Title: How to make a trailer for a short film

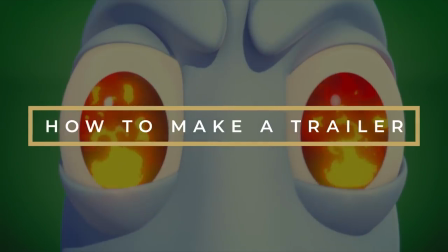In this video I'll show you the process of making the trailer for our latest animated short film, Tasteful.
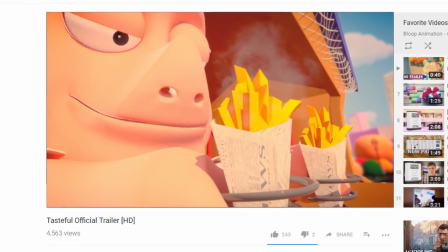If you haven't already, you probably should watch the trailer before watching this video, it's only about 40 seconds long, and get back here when you're done.
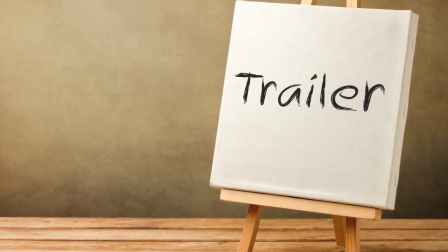When I decided to tackle making the trailer for Tasteful, the first thing I did was ask our composer for trailer music and music track for me to base the trailer on.
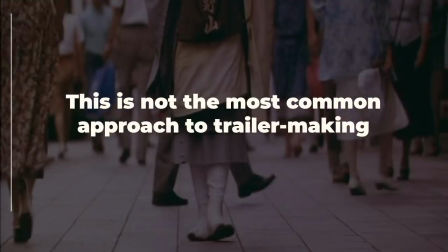It's not the most common approach for trailer making, but I didn't want to plan the way the trailer looks in advance,
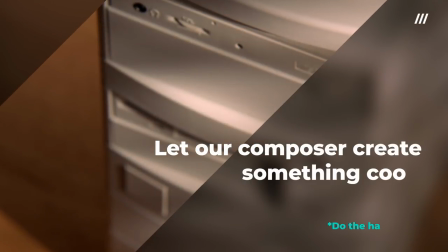but instead let our composer create something cool that goes with the musical theme of the film,
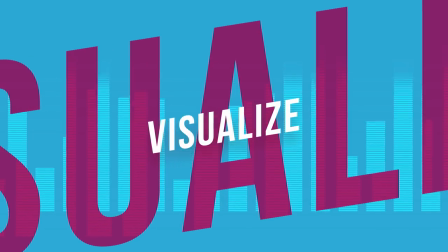and then while listening to it, I would visualize what the trailer would look like.
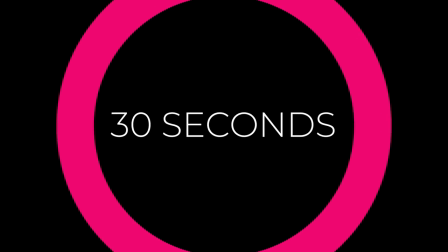I was aiming for a 30 seconds trailer, as anything more than that would be a bit funny for a three minute short.
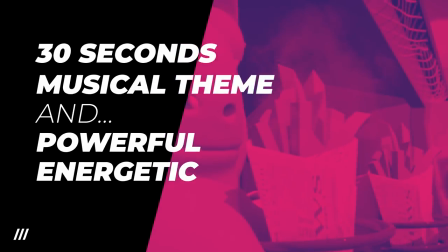So these were the restrictions I gave the composer. Make it 30 seconds, use the main musical theme of the movie, and make it powerful and energetic,
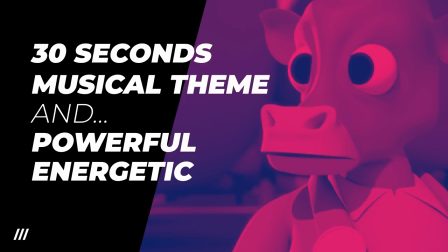but with a funny vibe, as opposed to one of those overdramatic trailers. and he delivered on the first try.
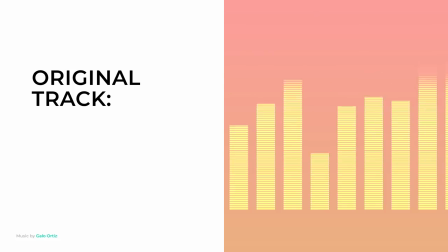I listened to it and I could immediately imagine what the trailer would look like. I then slapped the track on a premiere timeline and got to editing.
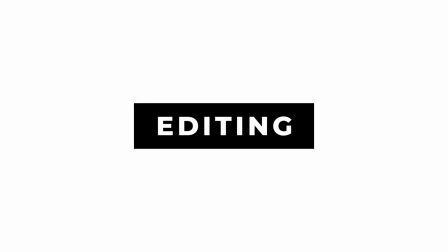The first big decision I had to make is whether or not to include the from the creators of shtick a lot of trailers have.
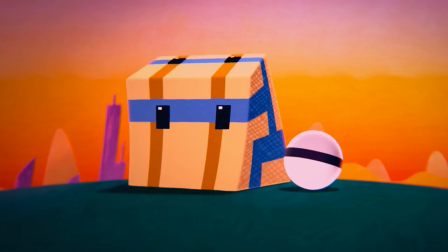I decided to go for it in case people who watched our other films ran into the trailer. Plus I thought it helps brand perception.
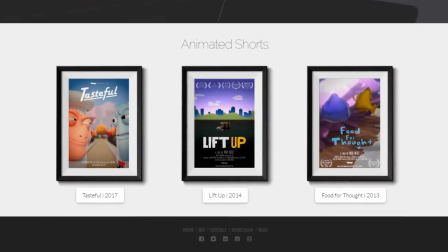Now that we have a couple of films under our belt, why not push it and make it feel like a trailer for a real movie?
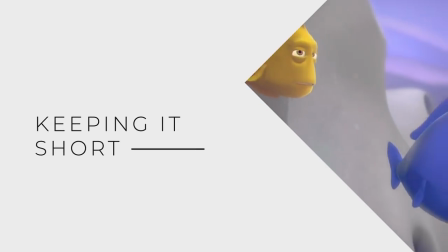But since this is a very short trailer, I couldn't cover them for too long.
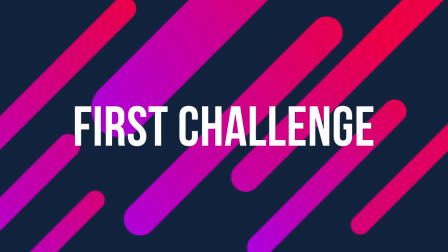My first editing challenge was how to show our previous two films as quickly as possible so that they don't take up a lot of the trailer,
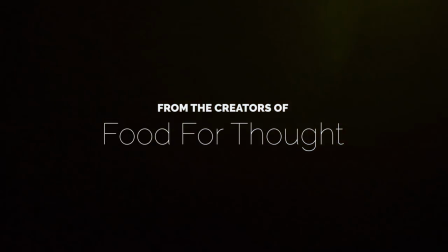but also make sure people can still read the title and understand what's going on.
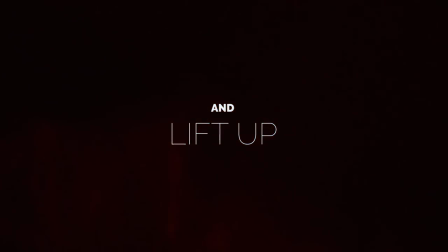I tried a bunch of timing options and showed it to people to make sure it's on for enough time to read it, but not a second longer.
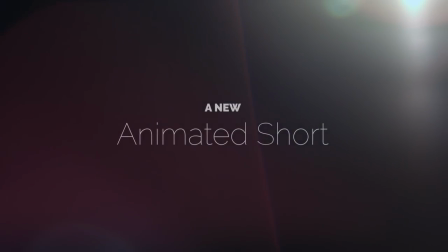I then overlaid a bunch of light leaks on top of the title transitions to make them more interesting, and then cut to the film footage.
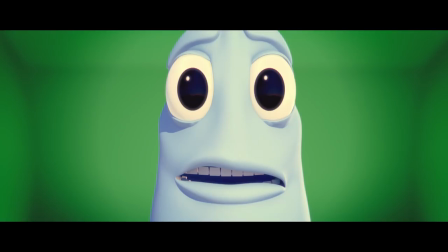I tried using as many impact shots from the film as I could, but ones that don't spoil anything from the story.
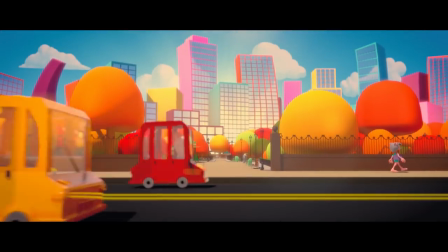Luckily, there were a ton of moments in the film where things hit something. I timed the action hits with the musical hits, and made sure I go back and forth between the two main characters.
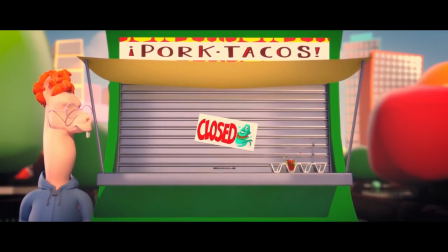I also made sure the moments I show escalate over time in the trailer, starting with rather mild hits,
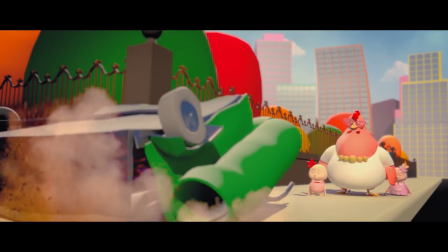going all the way to food flying around, hitting characters in the face, and then I ended with the name title as well as the release date with a bunch more light leaks overlaying the transitions.
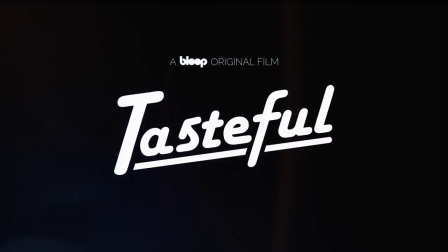One of the few things to keep in mind to make your trailer not look amateurish is picking good fonts for your titles.
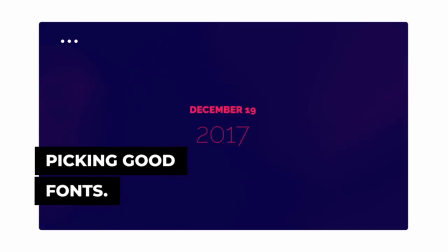Bad typography is always a thing that gives away amateurs because it's not easy to pair fonts together well.
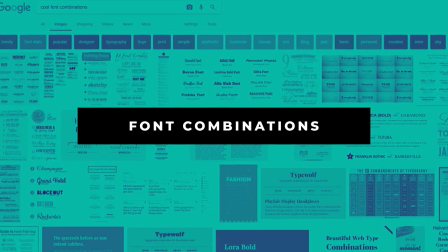That's why I always try to google some good font combinations for inspiration and using a combination of bold and very thin fonts often works well.
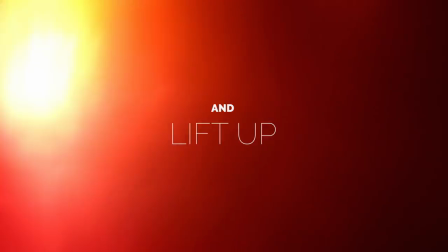That's what I did. You also want to keep the titles moving, slowly scaling, and make sure they don't stay on for too long.
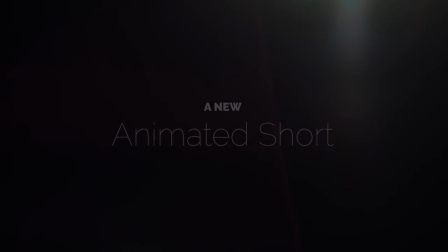Beginners have a tendency to edit really slow, giving a lot of time to each shot.
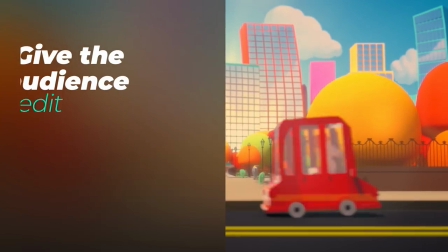And that comes from lack of experience and confidence, being worried that the audience won't have enough time to read or watch whatever it is you're showing.
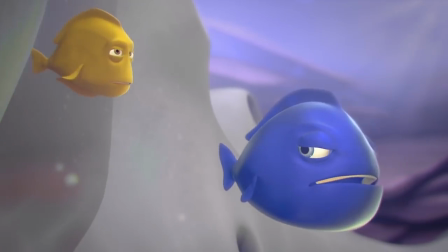Give them more credit. Cut fast, end title shots as soon as you can, even sooner than you think.
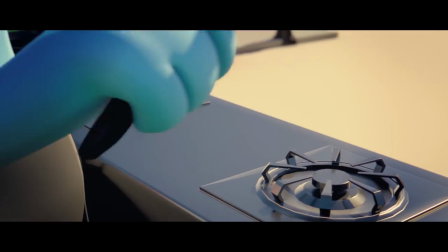And that tip goes for the rest of the trailer edit as well. Make sure you cut really fast from one shot to another.
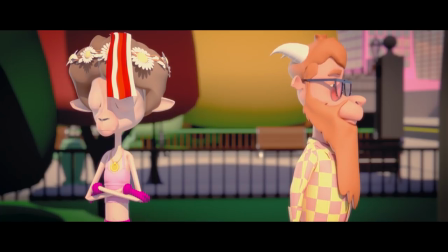Don't worry about people understanding everything that happens in each shot. But instead think of it as trying to convey the feeling of the whole film.
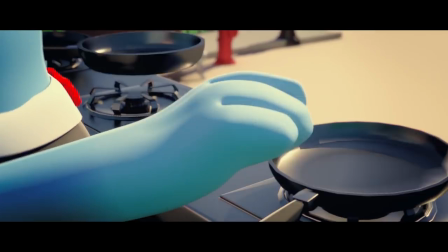In our case, it was very chaotic. And you can't really keep track of what happens, but that's okay.
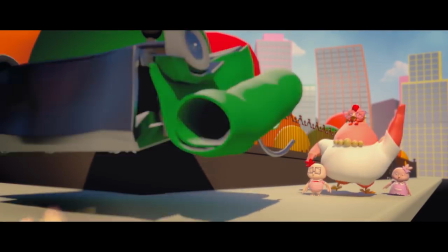The film is about this crazy war between two food vendors and it gets really messy.
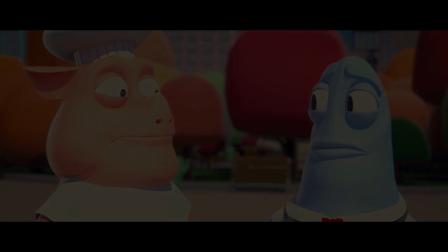So that's what I wanted people to feel when they watch the trailer. A lot of food flying around, a lot of reactions, Stuff like that.
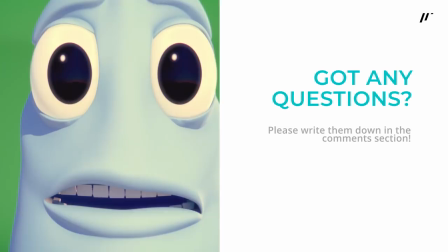So that's about it. If you have any more questions about making the trailer, please write them down in the comments.
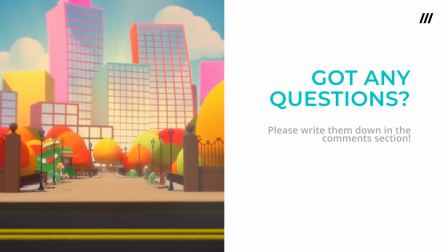What did you think about it? Will you have done things differently? Let me know. Thanks for watchin'.